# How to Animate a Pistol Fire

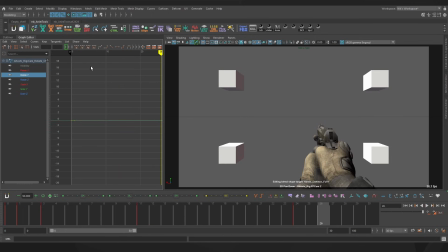497s
That's pretty good for the x-axis. Let's give it just a little bit of yaw. Nothing too crazy.
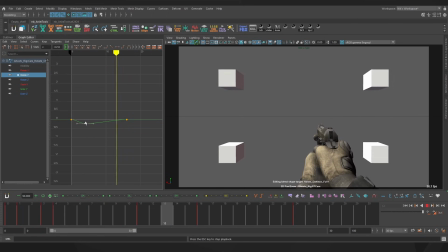512s
We'll maybe bring that a little bit earlier. Yep, I'm liking that. And then finally the roll, which is going to be a lot of detail yet again. Roll is one of the axes that is okay to push to be a bit extreme, because it won't make people as motion sick as other axes.
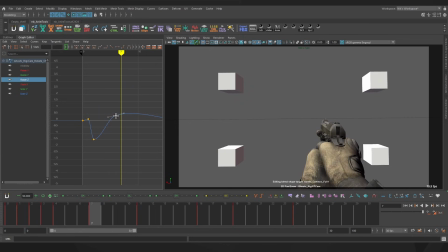531s
But obviously you don't want to overdo it because the edges of screen can come quite extreme.
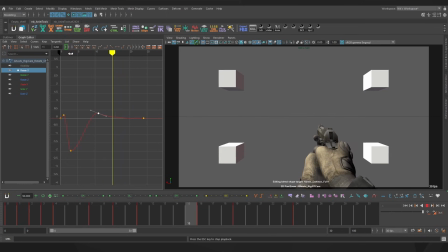550s
And make the x-axis a little bit less bouncy, I would say. Yeah, so it returns to idle much faster.
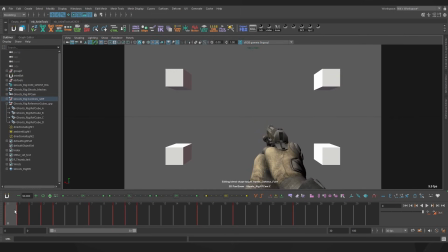559s
Let's take a look at our final fire animation, which was done in not long at all. If we click on frame 0 while playing, we can pretend that we're firing the gun, and it feels pretty good.
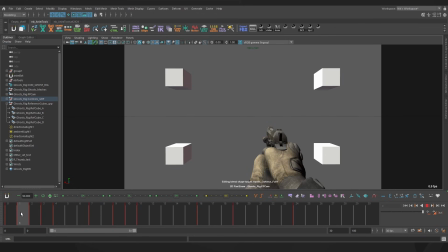574s
If you are animating for a game, I would probably skip this anticipation frame, just because you want the player to get instant feedback, so jumping straight from the idle to the recoil frame is probably a good bet for responsiveness. With frame snapping turned off, we can scrub through and see that it feels quite nice in between the frames.
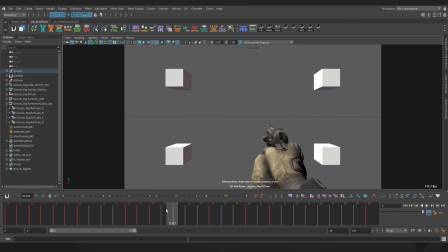593s
Taking a look in the viewport as well.
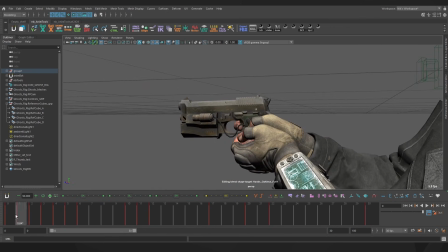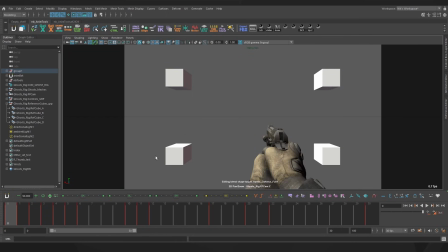601s
That's feeling pretty good. And if you're finding that something is feeling a bit too strong, for example,
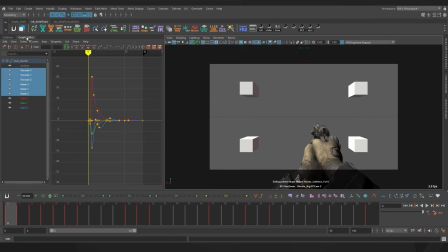607s
maybe the Z translation is a bit intense for my liking, I can jump in and then scale this channel towards the idle pose, softening it down, just so it's a little bit more reeled in.
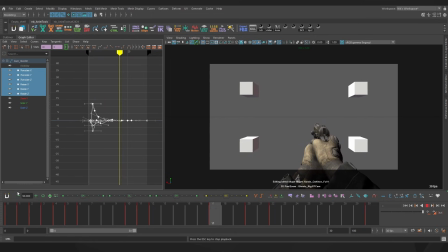619s
We could do the same with all the channels if we want, just to soften down the whole animation, and get something that's fitting for a slightly weaker pistol. Just for fun, let's try doing it the other way and making it more intense.
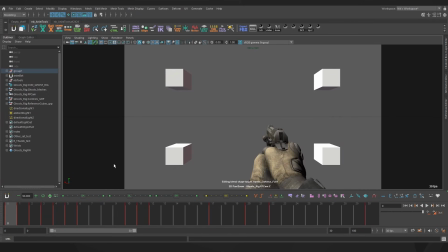635s
Now that is a punchy pistol. Hopefully now you can go off and work on your own pistol fire animations, and you can try applying things that you've learnt in this video to other weapons like rifles or snipers or anything you want. Happy animating!